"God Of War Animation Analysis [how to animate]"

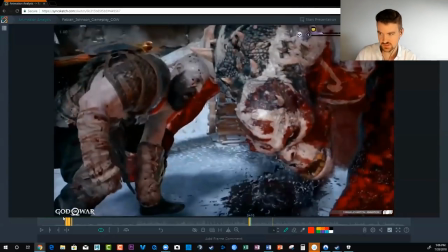and we're again we're getting this you're gonna see throughout this there's this nice push
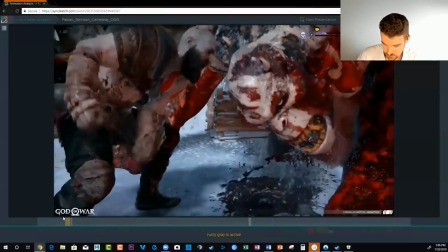and pull dynamic so at first kratos is anticipating he's he's going
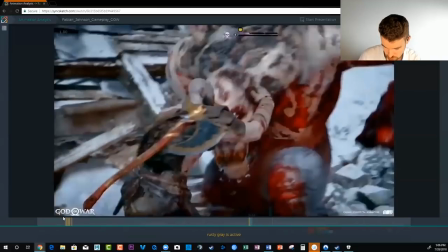down and then up into the grab onto his head
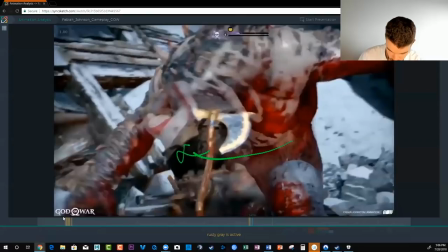and the troll starts to twist because he doesn't want to be you know grabbed by the head
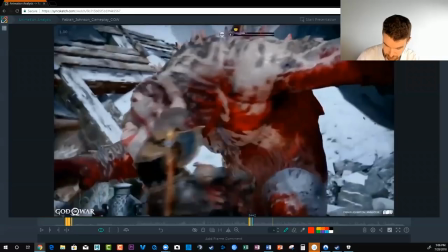and Kratos because this is a big monster that's swinging his weight around you know is attached from where his arms are and he has to follow along
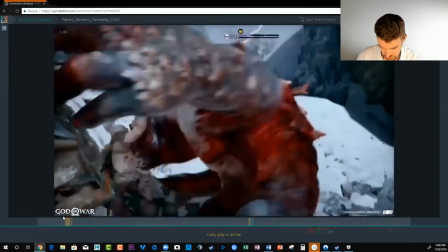so the troll is leading the action here Kratos goes along for the ride swings himself up top
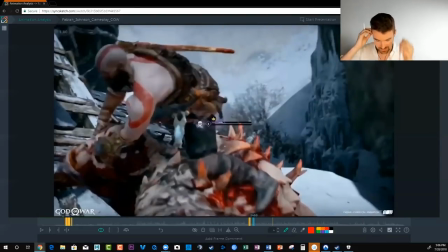and then he takes over and he is leading the action because while he's the one doing the damage here and the trolls just getting beat up.
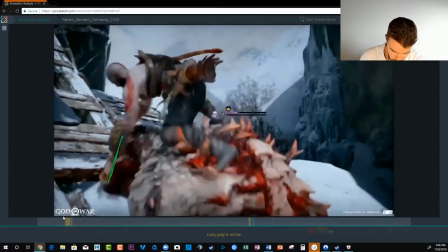He's crabbing him basically by the eye sockets and we know that this is working because we could
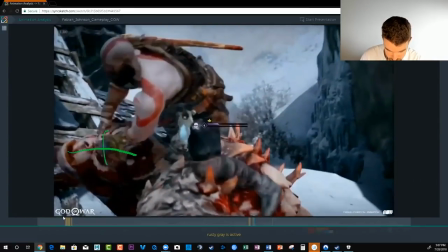feel the power behind this because we see this awkward tilt in the head where it's really emanating from his arms.
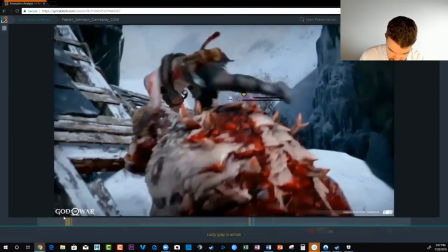And we're seeing this
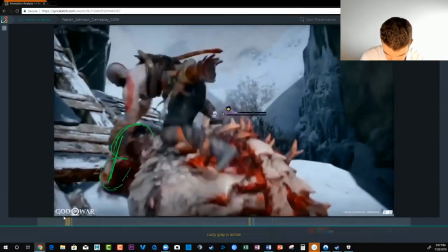again seeing this squash in the arms go to a stretch here nothing
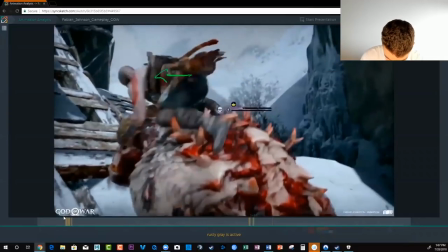huge it's kind of subtle keep in mind the hips are coming forward you know to get into position and
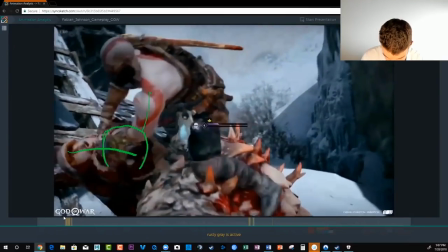then here again we go from this is a bigger yank we get this squash
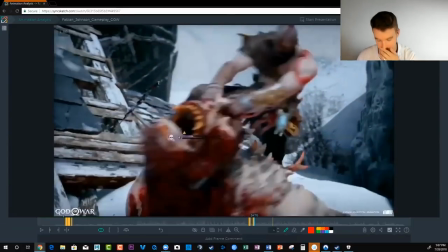here into a straight for this real pull off this and we can feel because the the troll spine neck and head are just like even more exaggerated on how much it's bending back we can really feel the effort
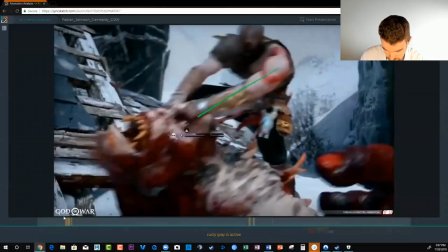here between that and then his
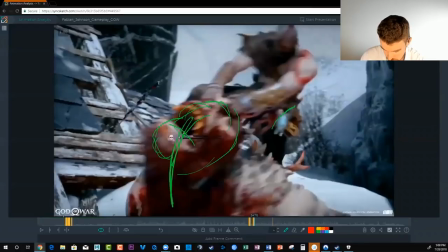straight arms as he yanks back you know his kratos his hips and everything are going back in this direction and
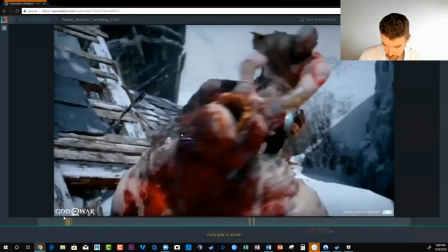the troll has nothing to do he just follows suit from the power that's happening here so kratos
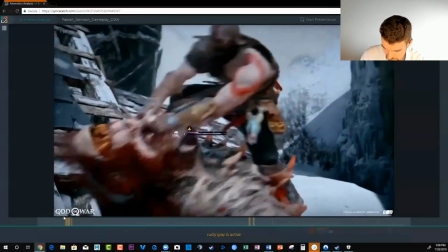again is is leading the action this way troll follows
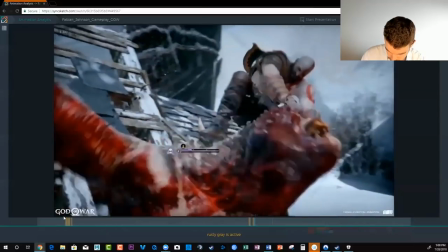suit after and then he's going to switch angles here so he's slowing down to go back this way and what i love about this is that you know
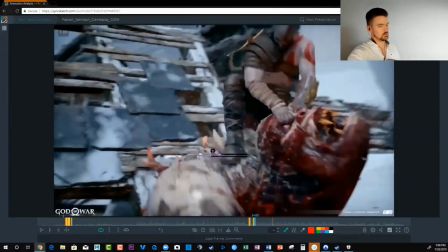a beginner would animate this and then they would just have the troll kind of like dead but the troll is like trying to get him
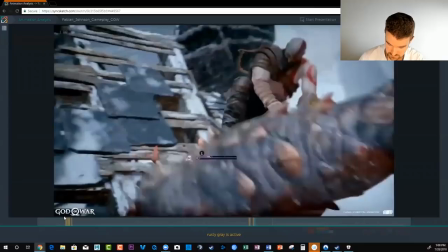you know and Kratos is fighting all that. So we have this slowdown here and then he
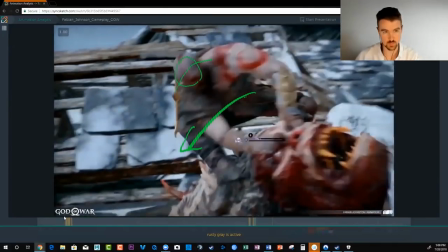leans in with his body in this direction he throws his weight over into it to really pull the troll the other way
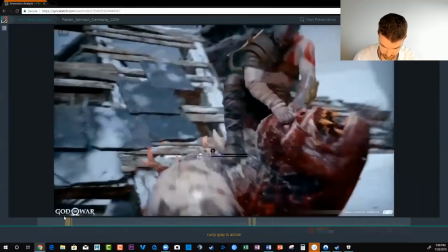and we're getting this nice life in the head there as it tilts around to show us this force change
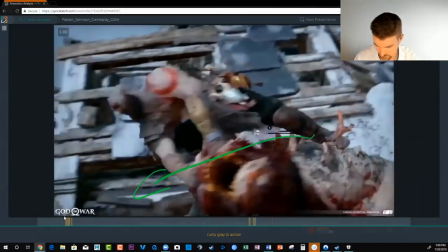and the camera's helping us as he goes this way. The camera's kind of going this way, giving us that nice push and pull.
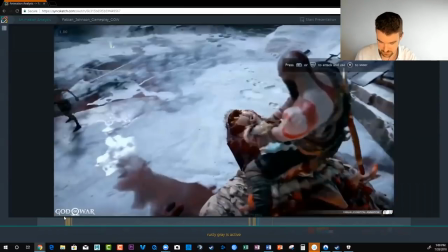And he's basically riding his troll now. He's got complete control of him.
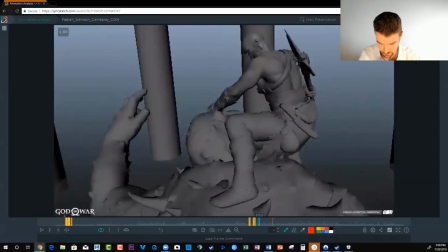This is the money part for me though, because this is the tape down, right?
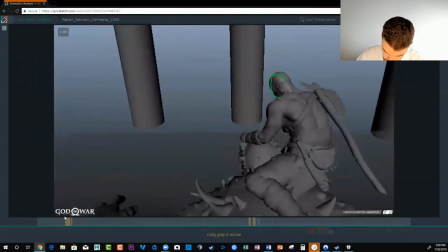And you're basically going from this cool curled over pose
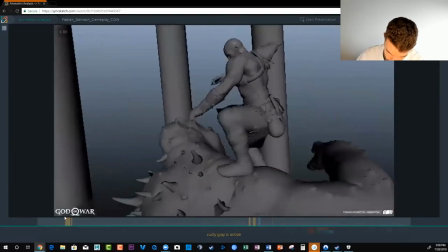into a very clear silhouette.
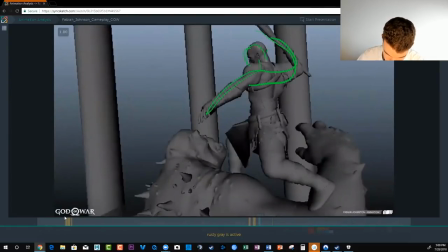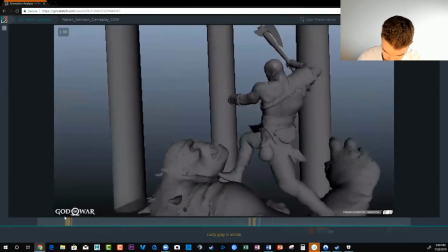That's like a tennis racket swing or a baseball swing. And we really get the baseball swing here.
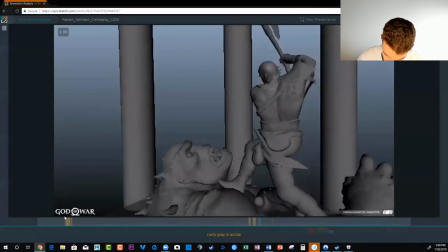Clear silhouette still. There's all this wind-up time for us to see the action.
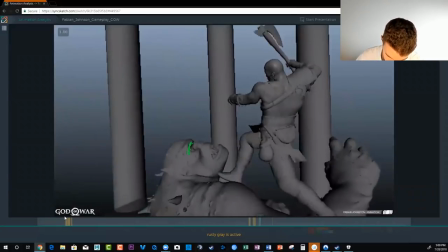And the troll's like recovering from having Kratos' hands and his eye sockets.
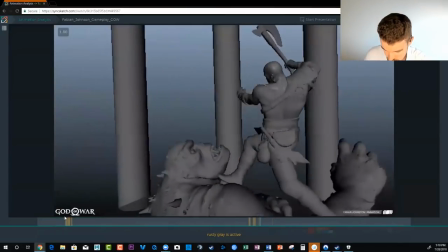and he you know again the troll isn't dead he's still doing something so you have to kind of manage you're trying to get this move off with kratos
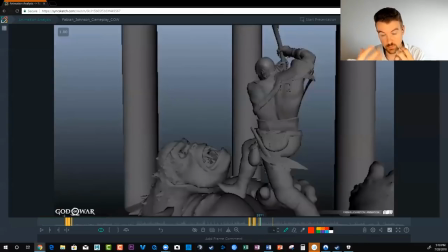but also trying to keep the troll character reacting like like they would if they were alive defending themselves and here he's he's really going for
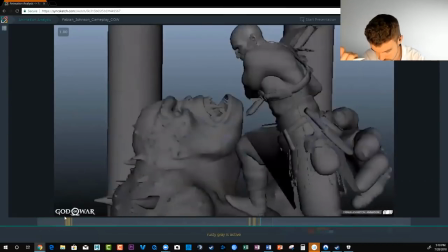a grab on the kratos but
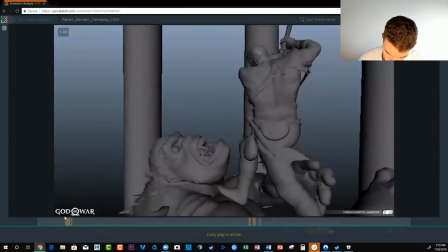kratos swings just before that happens so we have this nice long windup. Body's really twisted this way for the antic.
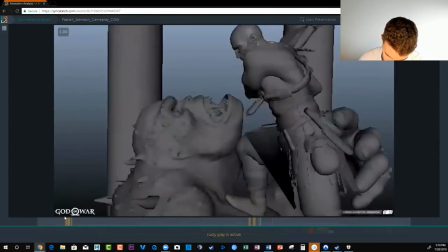Swing through.
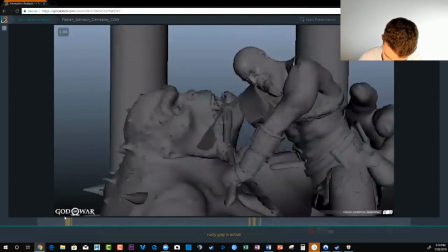Again, chest is leading the arms when we get this great straight in there as he comes across.
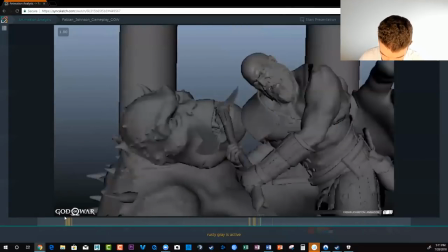We can see his face to see his power and rage into fighting this monster.
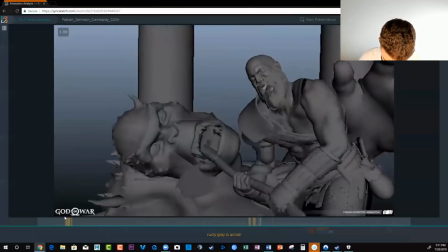And it just gets wedged into the mouth right backing
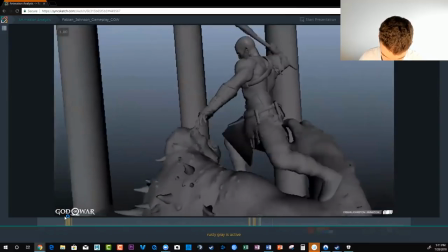up just a second here to make this foot plant feel impactful like he's really catching its weight you can
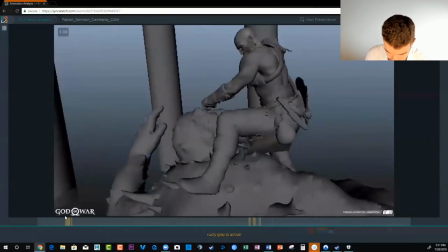look at these small little details and pick up a lot as well so you see how here if we just watch this heel you
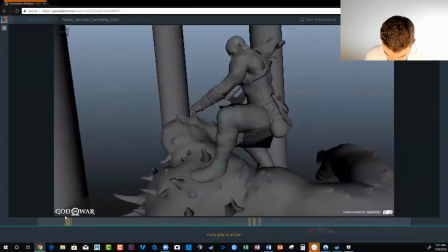know it eases out eases out
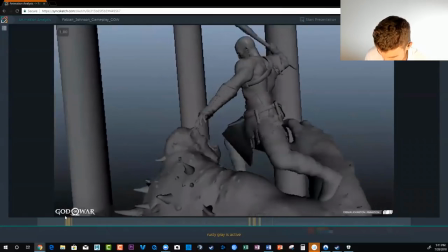eases out and then there's this big spacing jump to
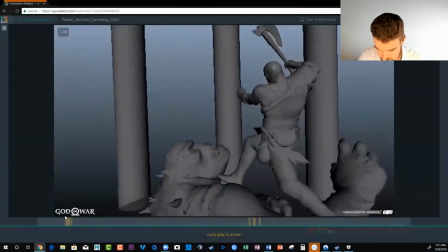to make it feel like like a kick you know he's he's planning himself solid to deliver this attack here's
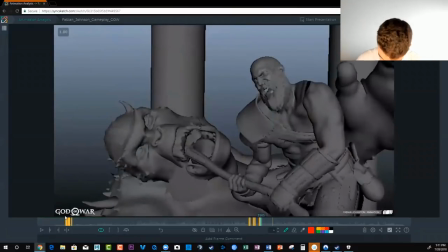where it gets even cooler okay so we've got this pose that he's holding through in here
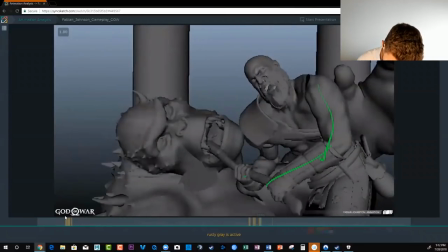you know we know he's relaxing he's not putting a lot of effort in there because his body is kind of compressed around it his arms are you know squashing out
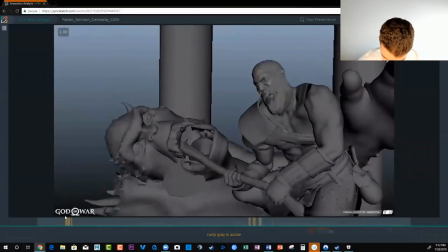and then he's going into as he's doing this he's preparing to go into the
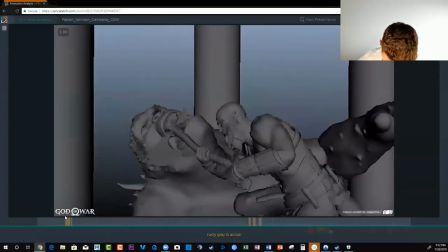next move so here goes the antic he's holding here and then we're gonna have this dip down and swing up okay
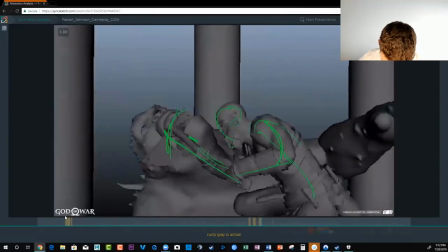so he's
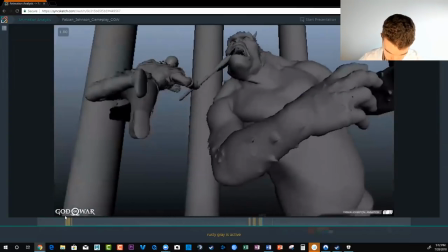just kind of using this as a pendulum to swing across right we're getting we're getting an exaggerated hang
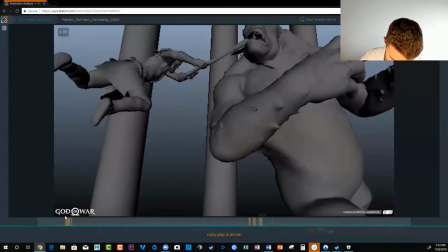time like in real life you couldn't hang in the same spot so long
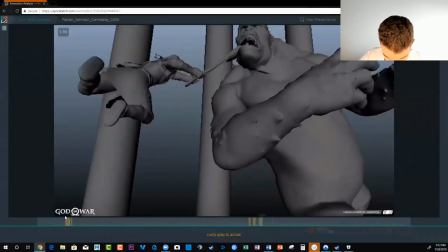and honestly it's probably just a bit too linear like it'd be nicer to have a little bit more up and down in there um but you know
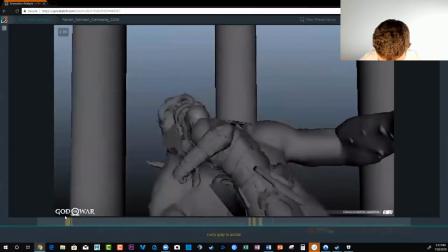it's not a huge deal so so we're getting this squash
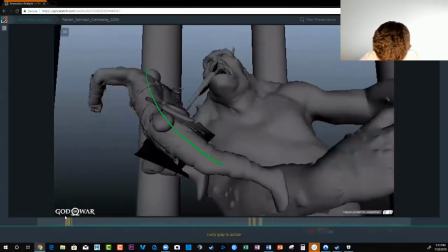he's going into a jump and we get this beautiful line of action where it's a stretch as he takes off to reach the peak of that jump there's not a lot of strain on the
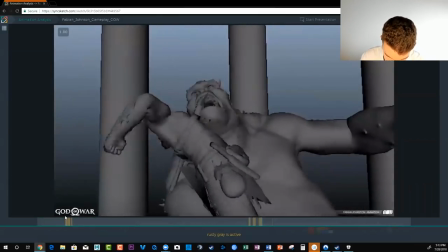axe just kind of staying there as he swings across and
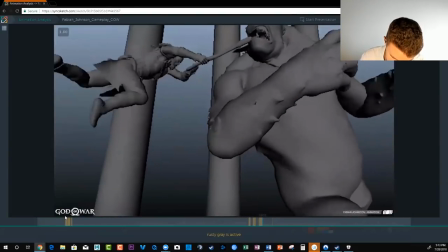then as he reaches the apex and starts to go down we're
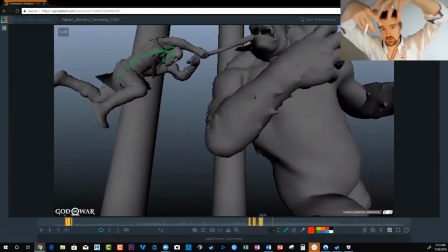going to have this shape change in the spine to show that okay the gravity gravity is starting to take hold and and he's gonna put some kind of effort into this axe now.
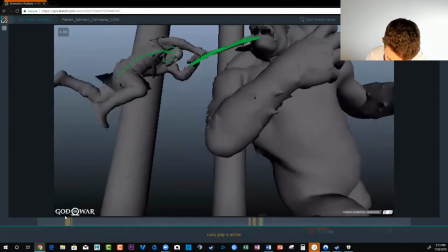So we have this angle and then as he start, his hips come around and he straightens out to come down and land,
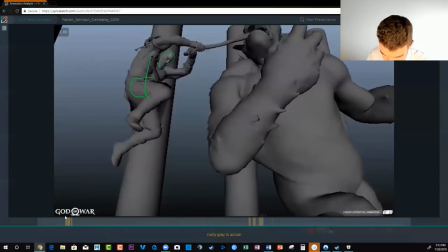this is the great thing. He starts to go down with speed as the axe starts to go up.
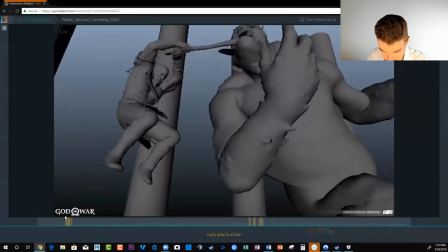So we get this really powerful lever and the animator is really,
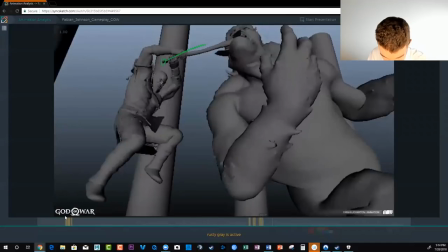Fabian Johnson here is really holding the axe up high as long as he can.